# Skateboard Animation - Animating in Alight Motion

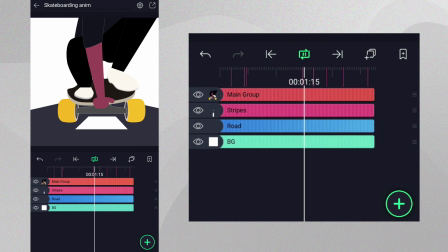(4:11)
And then we'll go inside the group and animate some pieces to make the movement more believable.
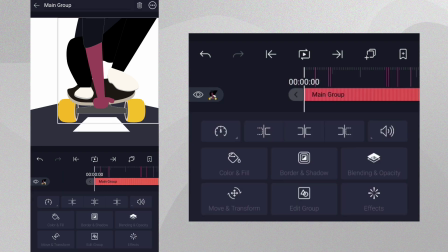(4:16)
To start, tap on the group, then move and transform, and position the group on the left side of the road.
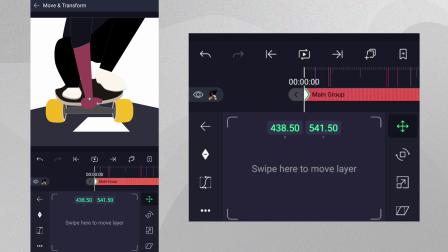(4:23)
We'll add a position keyframe at the beginning and the end of our project to set up a loop animation. Let's then move forward on the timeline, and using the control pad in Move and Transform, let's move the character to the right.
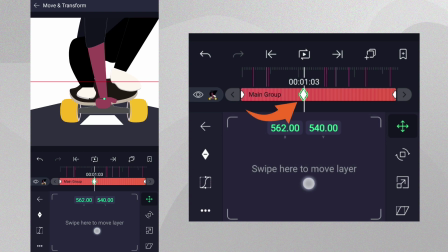(4:36)
A new position keyframe has been added automatically. Let's say we'd like them to stay on that side of the road for a while. Let's place the playhead just one frame ahead and add a keyframe on the position property, and then long press on this keyframe and move it to where we'd like them to start coming back.
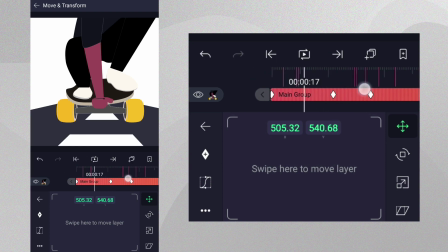(4:55)
Let's add some easing to smooth out the movement at the beginning and the end of the animation.
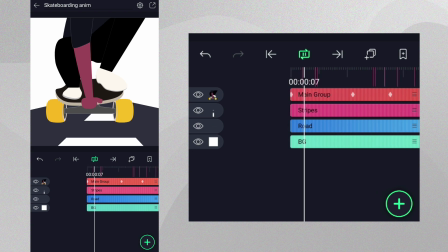(5:01)
If we play the animation, you can see that the character moves to the right, stays for some time, and moves back.
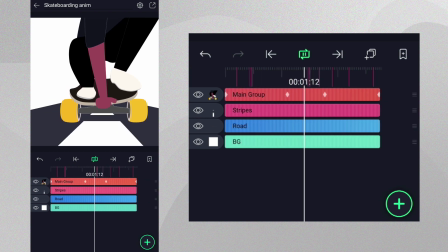(5:08)
Let's take note of the keyframe times. We'll be using them again later. Let's now animate the skateboard itself.
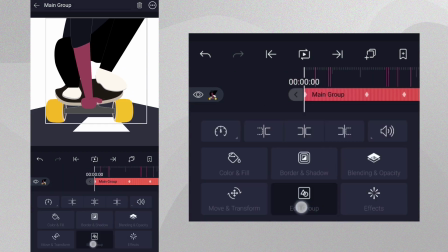(5:15)
Let's tap the original group layer and tap Edit Group to see all of the character and skateboard layers.
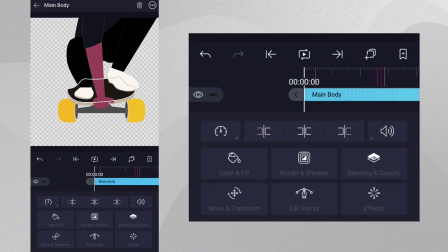(5:21)
Let's look for the layer for the main body of the skateboard. We're just going to rotate this slightly to mimic how leaning works on a real skateboard. Tap Move and Transform, and then select Rotation. Add a rotation keyframe at the beginning and end of the layer so we can set up a loop like before.
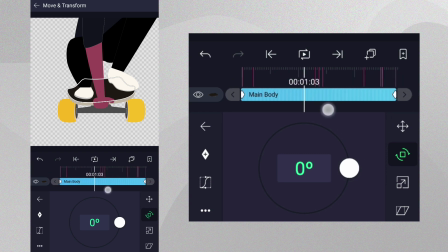(5:40)
Create keyframes at the times we used before, and make the skateboard rotate clockwise. Hold, and then rotate back to zero. Let's add easing to the rotation to make it feel smoother.
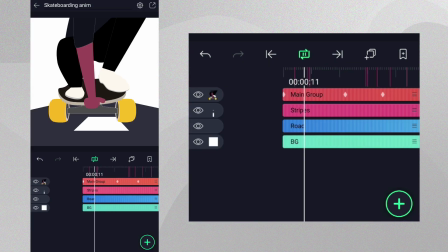(5:53)
If we leave the group, already our animation looks more believable. From this point, you can take some time to add the same rotation animation to the legs and feet in the same way.
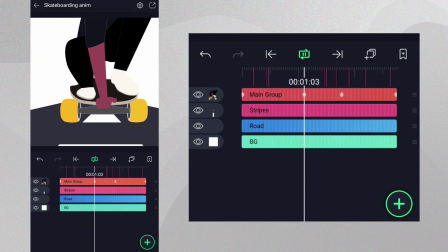(6:03)
By doing this, it gives the feeling that the foot is controlling the skateboard movement. Now let's add some animation to the wheels.
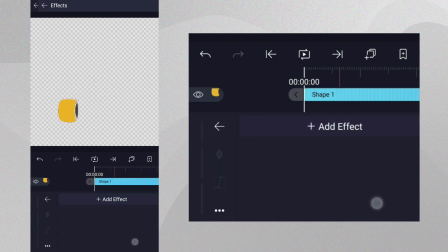(6:14)
On each of the wheel layers, we will add the noise effect from the procedural category.
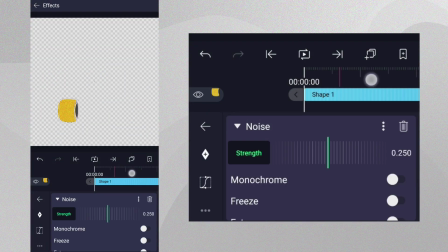(6:21)
We don't need to change any of the settings because this effect animates automatically.
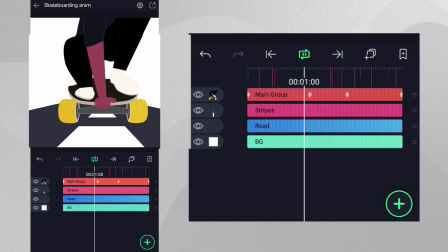(6:26)
If we exit and play our project from the beginning, we can see that the noise helps make the wheels look like they're in motion.
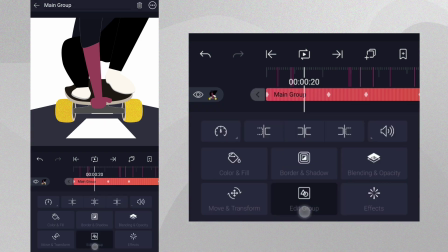(6:33)
Let's add some more secondary animation to bring more life to this scene.
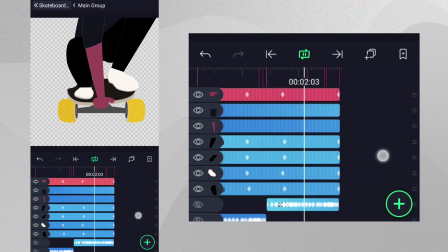(6:37)
We already have our main animation completed, but adding wired earphones moving in the wind will help sell it more.
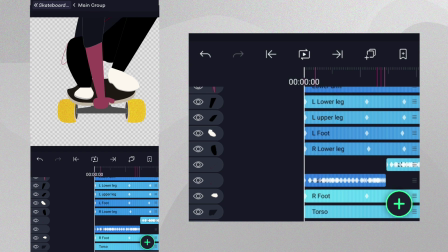(6:44)
Our earphones are just a simple open vector shape. We have used some simple keyframe animation on the points of the shape, which gives the feeling of them blowing in the wind.
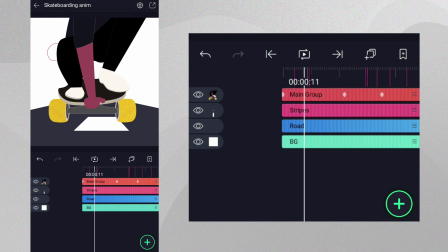(6:54)
To learn more about vector point animation, please refer to our video on the topic.
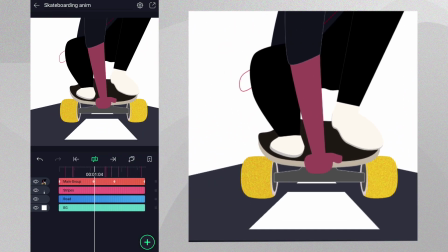(6:59)
Try to recreate the blowing animation you see on screen. Don't worry about being exact or even close.
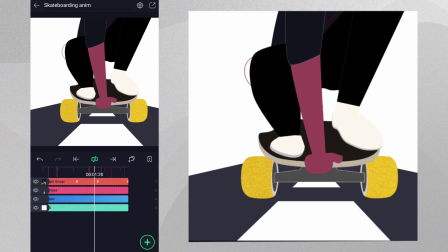(7:05)
If your wire is moving quickly and violently enough, it'll be believable. It never hurts to add more detail.
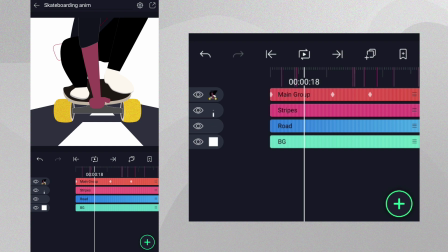(7:12)
Let's add some trees flying by at the side of the road. In the project, we already have a group layer with trees made of circles and rectangles.
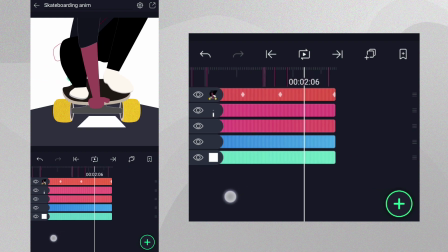(7:21)
And each of the trees have simple position and scale animation on them, so they flow from left to right, following the side of the road.
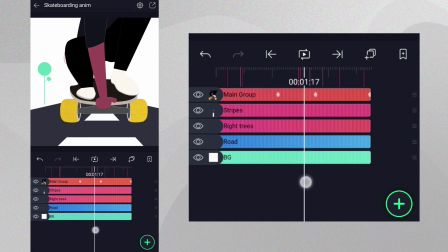(7:29)
As the tree moves to the right, it also scales down and disappears. You can tweak this animation if it doesn't match your roadside.
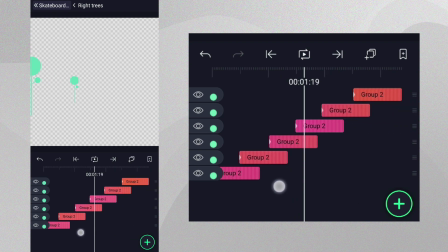(7:36)
To repeat this animation, we can create multiple copies of the tree animation layer and spread them along the length of the project.
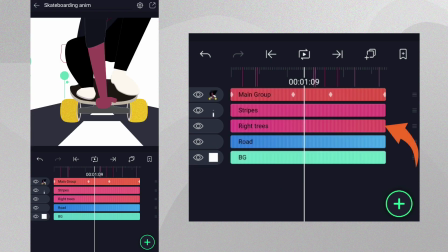(7:44)
Finally, group all the trees into a single group, and then duplicate it,
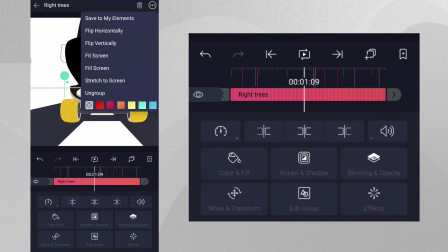(7:51)
and then flip it horizontally to get the same animation on the other side of the road.
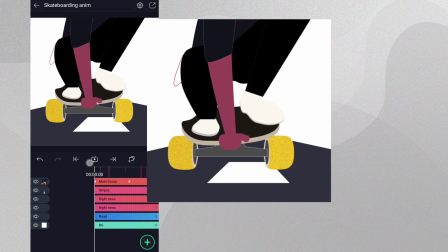(7:56)
We now have our completed scene. Did you create a similar scene or any other scene?
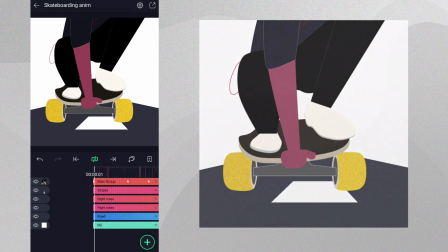(8:02)
If so, please feel free to show us your creations by using the hashtag AMSceneAnimation.
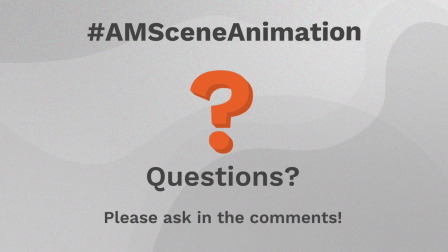(8:08)
If you have any questions, please make sure to ask in the comments. We'll do our best to help in any way we can.